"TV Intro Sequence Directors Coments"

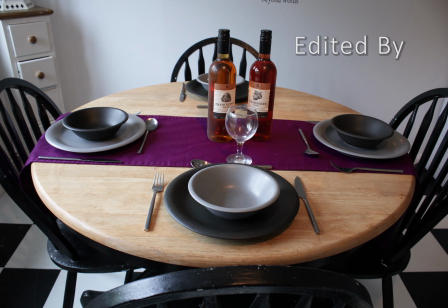[4:05]
I would then go to the next section of the title sequence, move the mask along again,
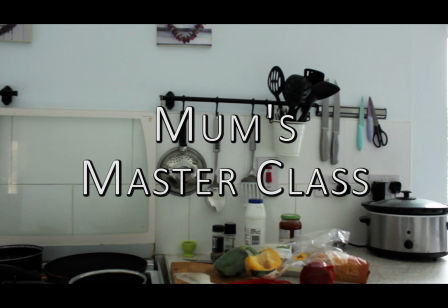[4:10]
and then add another cut, and I did this until the full title was shown.
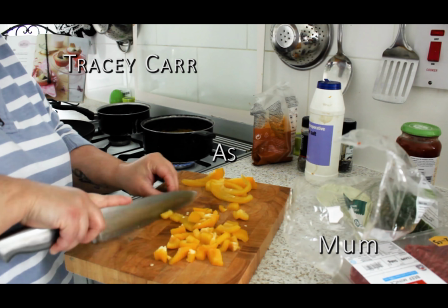[4:17]
I really enjoyed doing that because it taught me a little bit about how to animate text and how you can get different effects that I wasn't quite aware of,
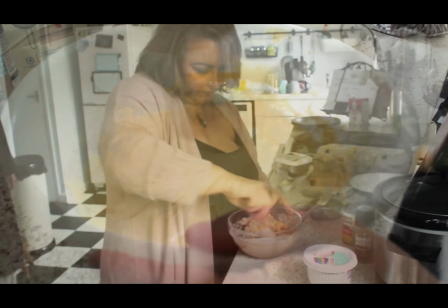[4:25]
or I wasn't aware of how they were created.
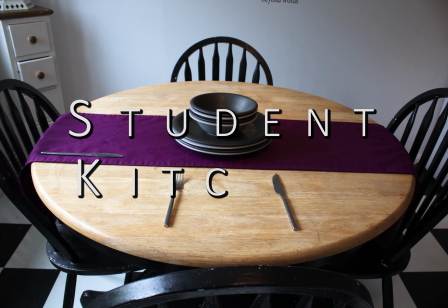[4:31]
And with the text as well, I had to add a drop shadow,
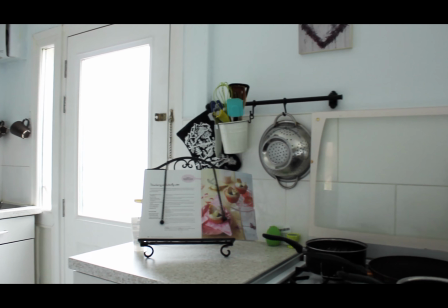[4:36]
as I wanted to use white for the title colours because it's nice and clean and it goes with a cooking show.
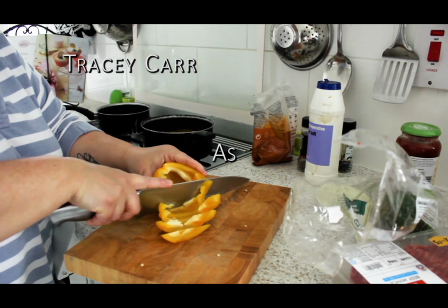[4:46]
But because the room that I shot everything in my mum's kitchen, her kitchen is white and blue,
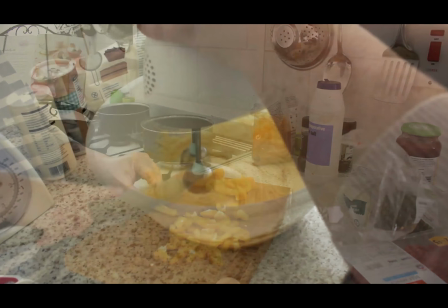[4:52]
as you can see, and the text didn't show up on that, so I added a black
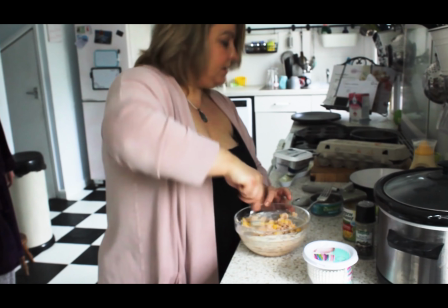[4:58]
drop shadow to it, just so that you can see the outline of the text.
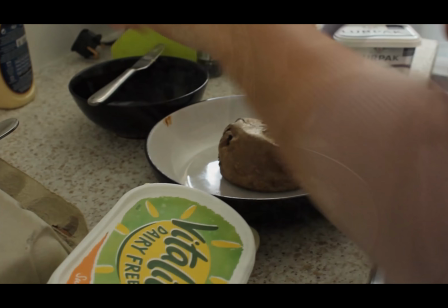[5:02]
I didn't put it too far away and I didn't make it very big, but I think it just makes the text pop out quite nice.
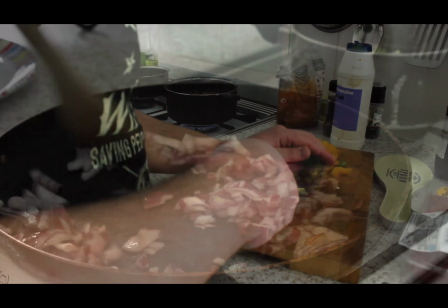[5:09]
And for the music, I searched for like old retro music on
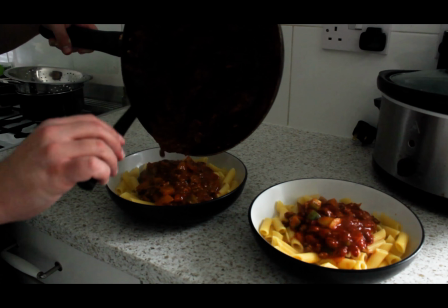[5:17]
YouTube that I thought would fit, but I wanted something that wouldn't only fit with the theme of the show, but that would fit with the animations as well.
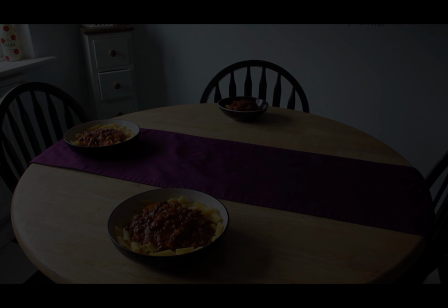[5:25]
So it didn't take me too long to find that. It took me about half an hour to find that.
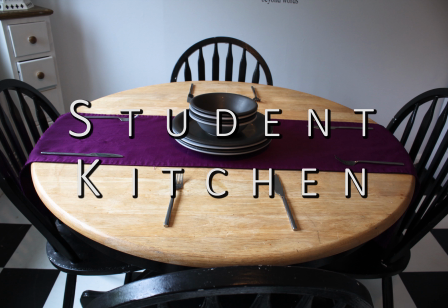[5:30]
And all in all, I think the whole production, well, not the whole production,
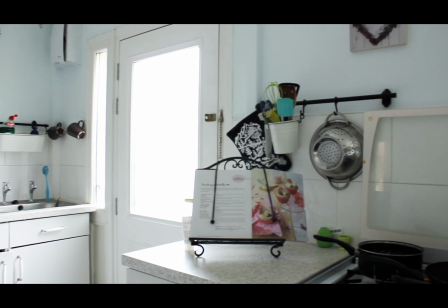[5:34]
the editing itself took me about 3 to 4 hours to put all this together.
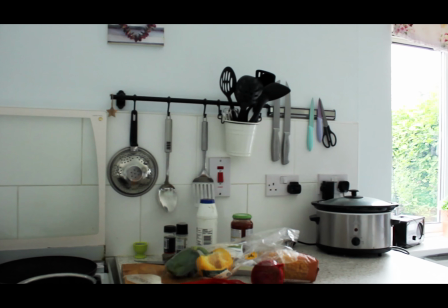[5:39]
The production of like shooting everything, I did that over 2 days,
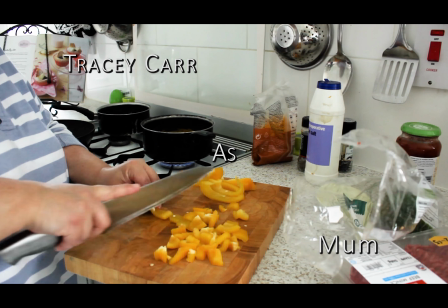[5:45]
and it probably took me around about 6 to 7 hours to get everything done.
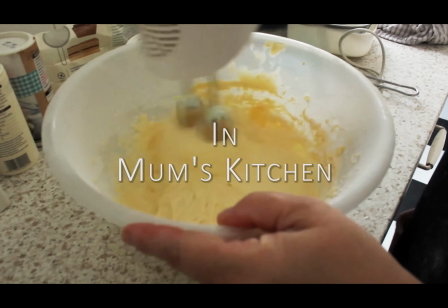[5:51]
But in the end, I'm quite happy with the result, and I'm quite happy with my first attempt of stop motion.